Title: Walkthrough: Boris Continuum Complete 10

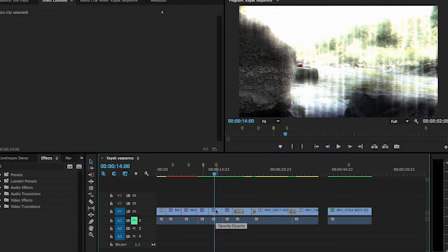(8:05)
The next effect that I applied kind of went along with the previous clip in that it gave it kind of a dreamy appearance.
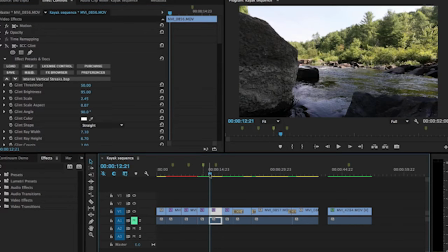(8:11)
This is the shot without the effect on there. I'll just play that back for you. You can see there's a slight camera move. It's going...it's dollying to the right and it's going on a slight incline. So it's very smooth, kind of pastoral.
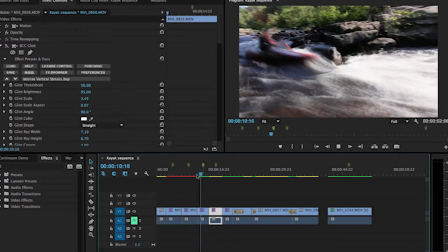(8:24)
It's gotten past the wildness of the rapids that came in the clip before it. And now it's like, ah, okay, we're through the worst of it.
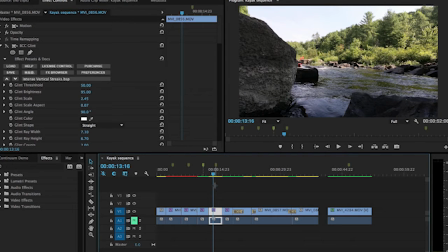(8:31)
This is a lot smoother now. So I wanted to enhance that by using this glint feature.
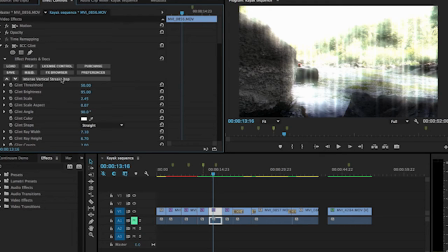(8:37)
And I actually ended up using one of the presets that they had in here, which is the intense vertical streaks and once again you can just go up and down through these presets to
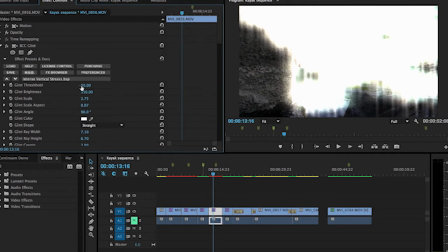(8:44)
choose exactly what you want and I customized that after I chose the preset
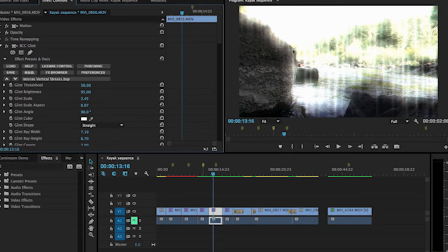(8:50)
I customized it in reducing the amount of streaks because it was completely blowing out the image before but I also didn't want him to be blown out
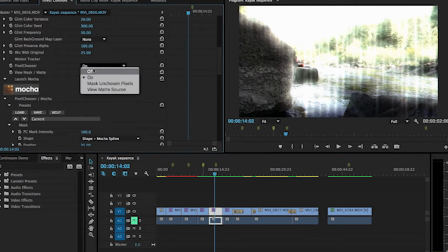(8:58)
if you notice if I turn off the mask that I've got which is down here he gets blown out and turned into kind of a white
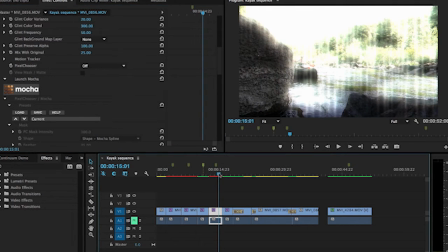(9:07)
mess like the rest of the image does. But I wanted him to still stand out a little bit, so I turned on a mask that I created once again in Mocha, which you can see here,
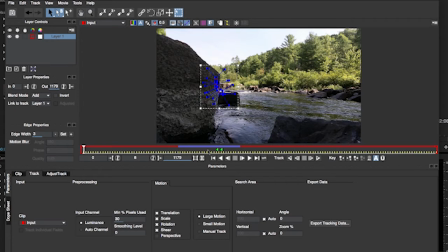(9:18)
and if I scrub forward you'll find where he goes into frame, and I actually created it around the entire kayak, his oars and everything, and once again went through the tracking process where it follows him out of the frame.
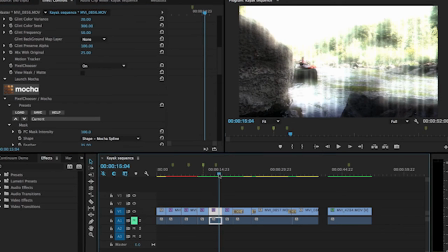(9:29)
So that way, when he's in this image, if I just turn some feathering on, it still shows right around him, but it doesn't completely cover him up. So you can see the main subject in there. So that's some of the effects.
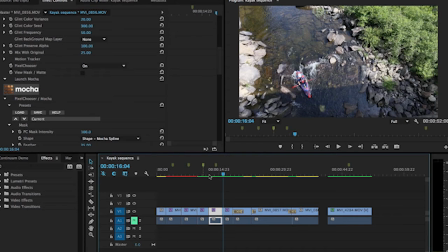(9:43)
Now let's move on to the transitions. The first one I used here is actually an older transition that they've had in there for a while, but it can be used really effectively on a couple of things.
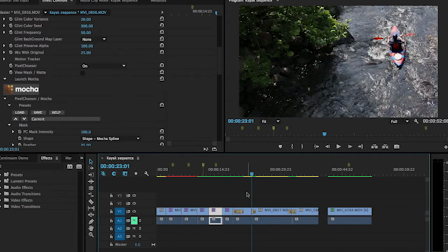(9:52)
For one thing I've got two overhead shots in a row here. I've got this one, and then it ends up on the other side of the bridge looking down. So it goes from one side of the bridge, he passes under, and he's on the other. So to transition between those, since they're not distinctly different,
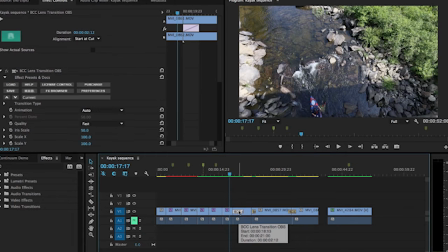(10:08)
I wanted to kind of just ooze from one to the other by using the lens transition that's included in here.
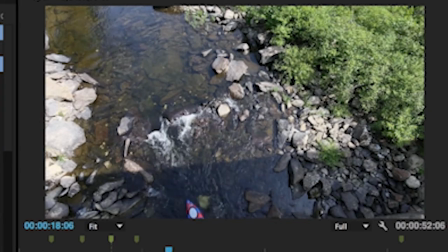(10:16)
So as if the lens just slowly goes all the way out of focus and then comes back in, but when it comes back in, you're on a completely different shot. But because the imagery is so similar in these two shots,
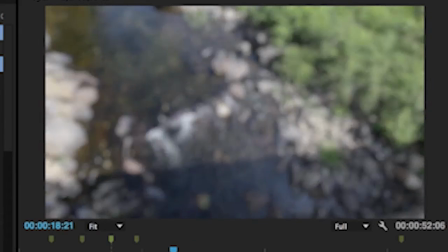(10:27)
it blends nicely because you don't see where the green changes as easily because it blends in with the river up at the top corner here.
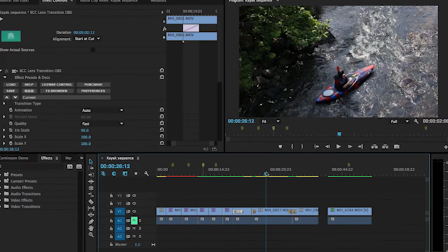(10:36)
So I thought that worked well to transition between these two. The next clip it goes to is back down on the ground is hitting a little bit more of a stronger rapids and I chose to go with just something kind of weird in this case which is the cross glitch. This is one of the new effects that you'll find in version 10 and again this has many
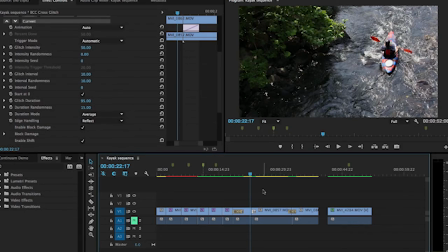(10:55)
different options that you can tweak but in my case I left it as the default just to see what happened.
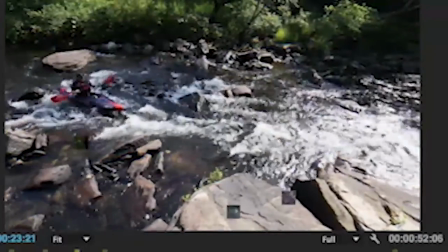(11:00)
And this is what that looks like.
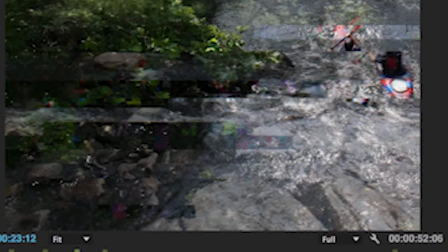(11:02)
So you can spend a lot of time in After Effects trying to manually create something like this, especially when it covers a transition between clips.
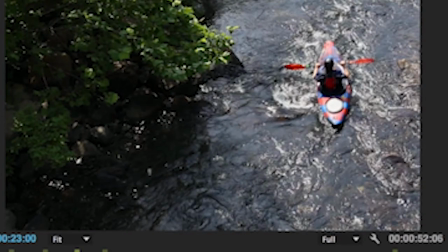(11:10)
But the ability to be able to just throw this on there and then tweak it to make it look how you want is a huge time saver.
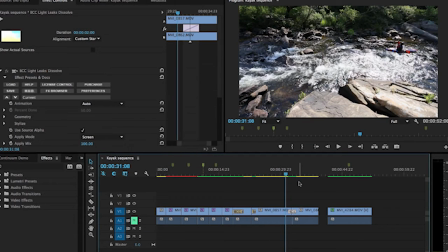(11:17)
And then the last one I pulled out here was another new one in version 10, which is a Light Leaks Dissolve, which gives you the whole idea of a little bit of a light burning your negative if you're working with film that's a lot harder to pull off when you're working with digital so they've created this to be able to pull off an old analog effect
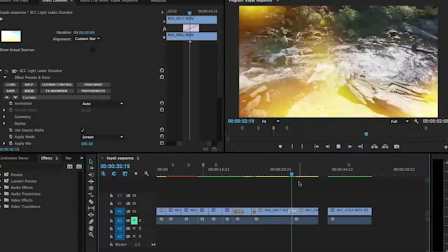(11:36)
with the new digital technology and this has multiple generators that you can pull from
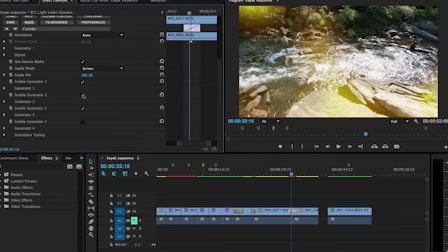(11:42)
I've got all four turned on right now but you can reduce the number that you want to get just the right look that you need
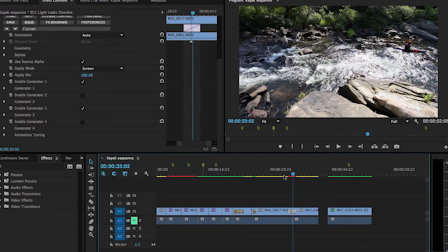(11:48)
and then of course you'll want to render most of these depending on the machine that you're on but we can scrub through and kind of see basically what it looks like.
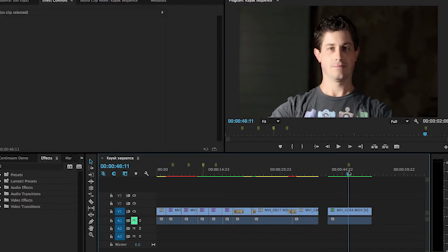(11:57)
The last effect that I used... I found a subject that really needed some help in the beauty department. You may recognize this guy and if you don't that's fine. The beauty studio found in BCC10 is pretty handy for a lot of things.